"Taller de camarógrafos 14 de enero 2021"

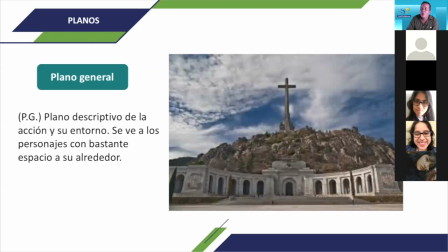1461s
Existe también el generalísimo gran plano, que es un plano mucho más magno donde podemos observar más. Con el ejercicio que les hice hace rato, si movemos las manos acá a los lados, percibimos algo. En la pantalla no aparece igual, por lo cual nos debemos alejar más y tener una perspectiva más amplia del entorno en el que vamos a trabajar.
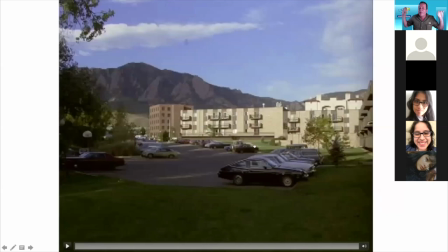1481s
¿Okay? Entonces, ¿hay acciones? Sí, hay acciones. ¿Hay situaciones?
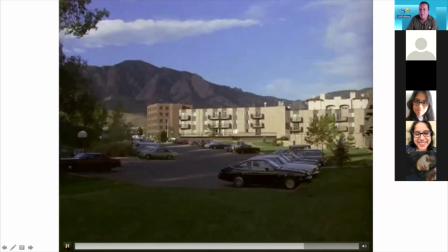1486s
Sí. Veamos este planito. Es un plano que está haciendo un zoom muy suave, pero en sí es un plano general. Me está mostrando un contexto, un cerro de fondo, unos edificios, unos carros, para llegar a una situación.
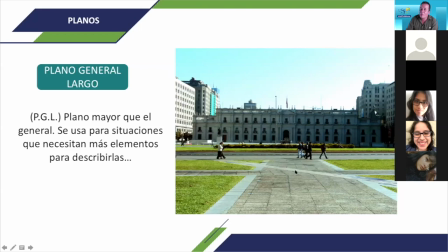1502s
Existen mezclas de planos, pues ya van con movimiento, como es el plano general largo, que es el plano que se usa en situaciones cuando debemos describirlas en base a algún hombre en bicicleta, va al plano general y se va moviendo,
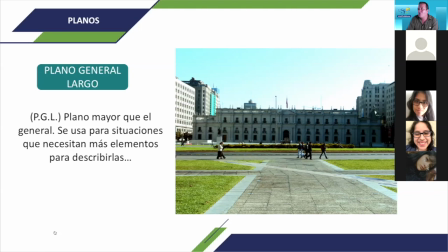1519s
pero lo vamos siguiendo. Entonces, eso nos da el momento de longitud de la toma o de largo de la toma. Ok, vamos a verlo por acá, por ejemplo. En un plano general,
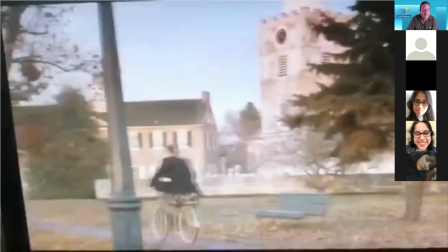1534s
el señor se nos acerca a nosotros a la cámara, pero continúa hacia otra situación.
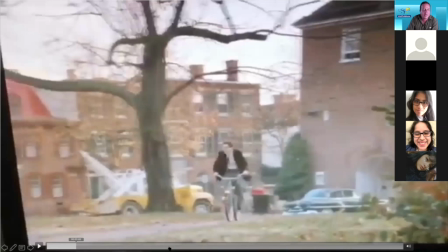1540s
Si se fijan, tenemos el plano general, él pasa delante de la cámara, nosotros no estamos haciendo zoom,
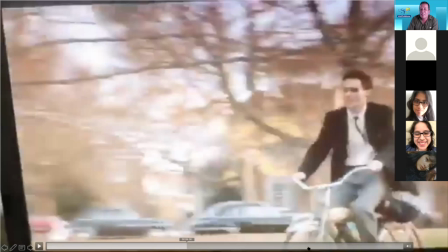1547s
simplemente paneamos y se aleja, terminamos en plano general.
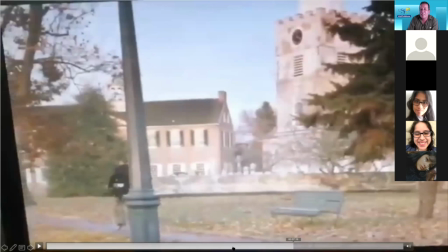1551s
Entonces, es un plano general largo que se puede utilizar según la acción.
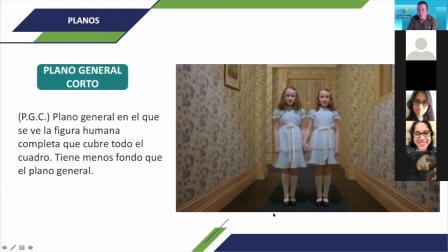1557s
¿Ok? El plano general corto es el que se ve en la figura humana, que completa y cubre todo el cuadro, pero vamos a tener algo de fondo en general. ¿Ok? Un ejemplo de un plano general corto sería esto, fíjense.
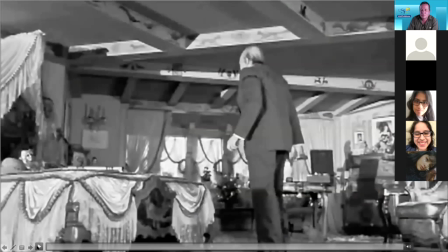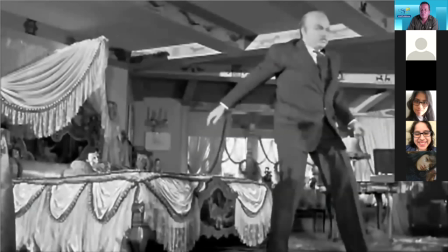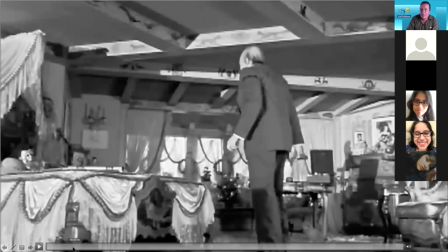1585s
Ok, ¿qué sucede? No es igual que el plano general largo porque él está en un plano general, pero está en el mismo contexto. No se está alejando, sino lo tenemos, tenemos el contexto de la cama y donde él está haciendo las acciones, ¿ok?
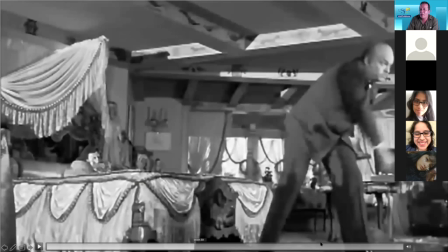1601s
Entonces, podemos escribirlo como un plano general largo y un plano entero,
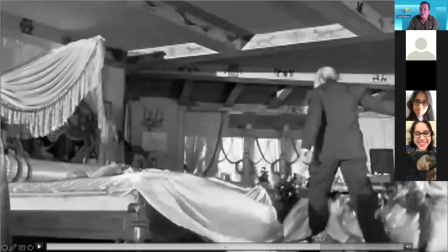1606s
obviamente, de nuestro personaje, pero estamos contextualizándolo en una situación. Recuerden que no es, el plano general no tiene que ser algo que sea un campo de fútbol, algo grande.
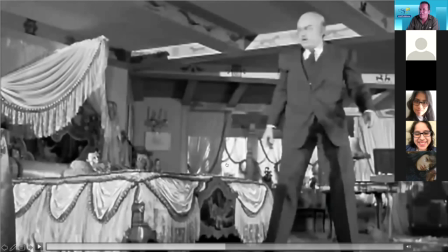1617s
También hay planos generales que nos describen situaciones dentro de interiores, ¿ok? Entonces, el generalísimo gran plano o el gran
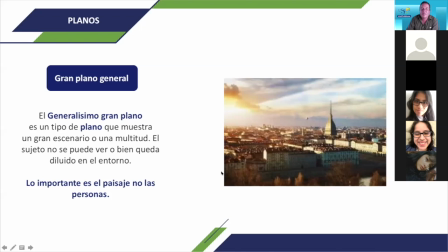1626s
plano general es el que nos da el escenario por multitud. Hoy en día lo podemos ver en los drones, lo podemos ver en situaciones, podemos ver incluso lo que hay más allá del domo, de este domo que está acá, esto es Italia, si más no recuerdo,
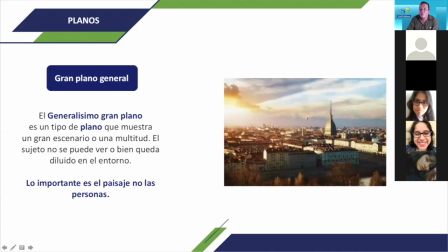1643s
¿ok? Y este es el Museo de la Mole, el Museo del Cine Italiano, que yo siempre los invito a que vayan a visitarlo porque es bellísimo. Pero lo importante es esto que es el paisaje, no las personas.
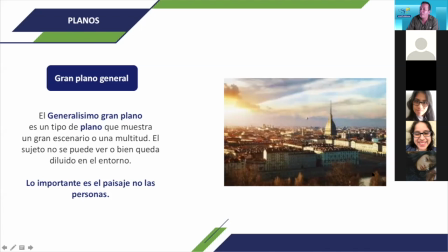1657s
No vamos a ubicar las personas en un generalísimo gran plano. Nos va a dar la magnitud del lugar. Como les repito, hoy en día, gracias a la tecnología, se ve mucho en lo que son drones.
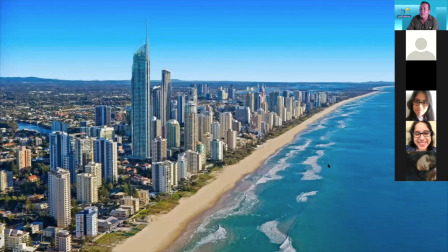1669s
Nos ubican en lugar de tiempo y espacio, ¿ok? Tomas aéreas, donde, fíjense, ¿dónde están las personas acá? Por acá puede haber una, por acá no vemos más nada. Entonces, en esta toma podemos apreciar el edificio, el verde, el gran cielo y el mar.
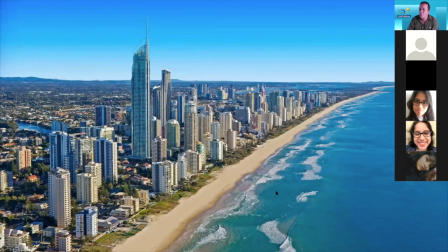1689s
Un plano muy, muy, muy general, muy grande, ¿ok? Se da para denotar igualito con los movimientos, en base a situaciones. ¿Qué queremos mostrar? En este generalísimo gran plano, ¿qué es lo que nos importa?
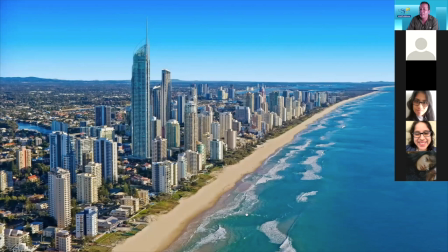1704s
El paisaje. No hay personas, miren el tamaño de los carros, casi ni se ven, no se distinguen.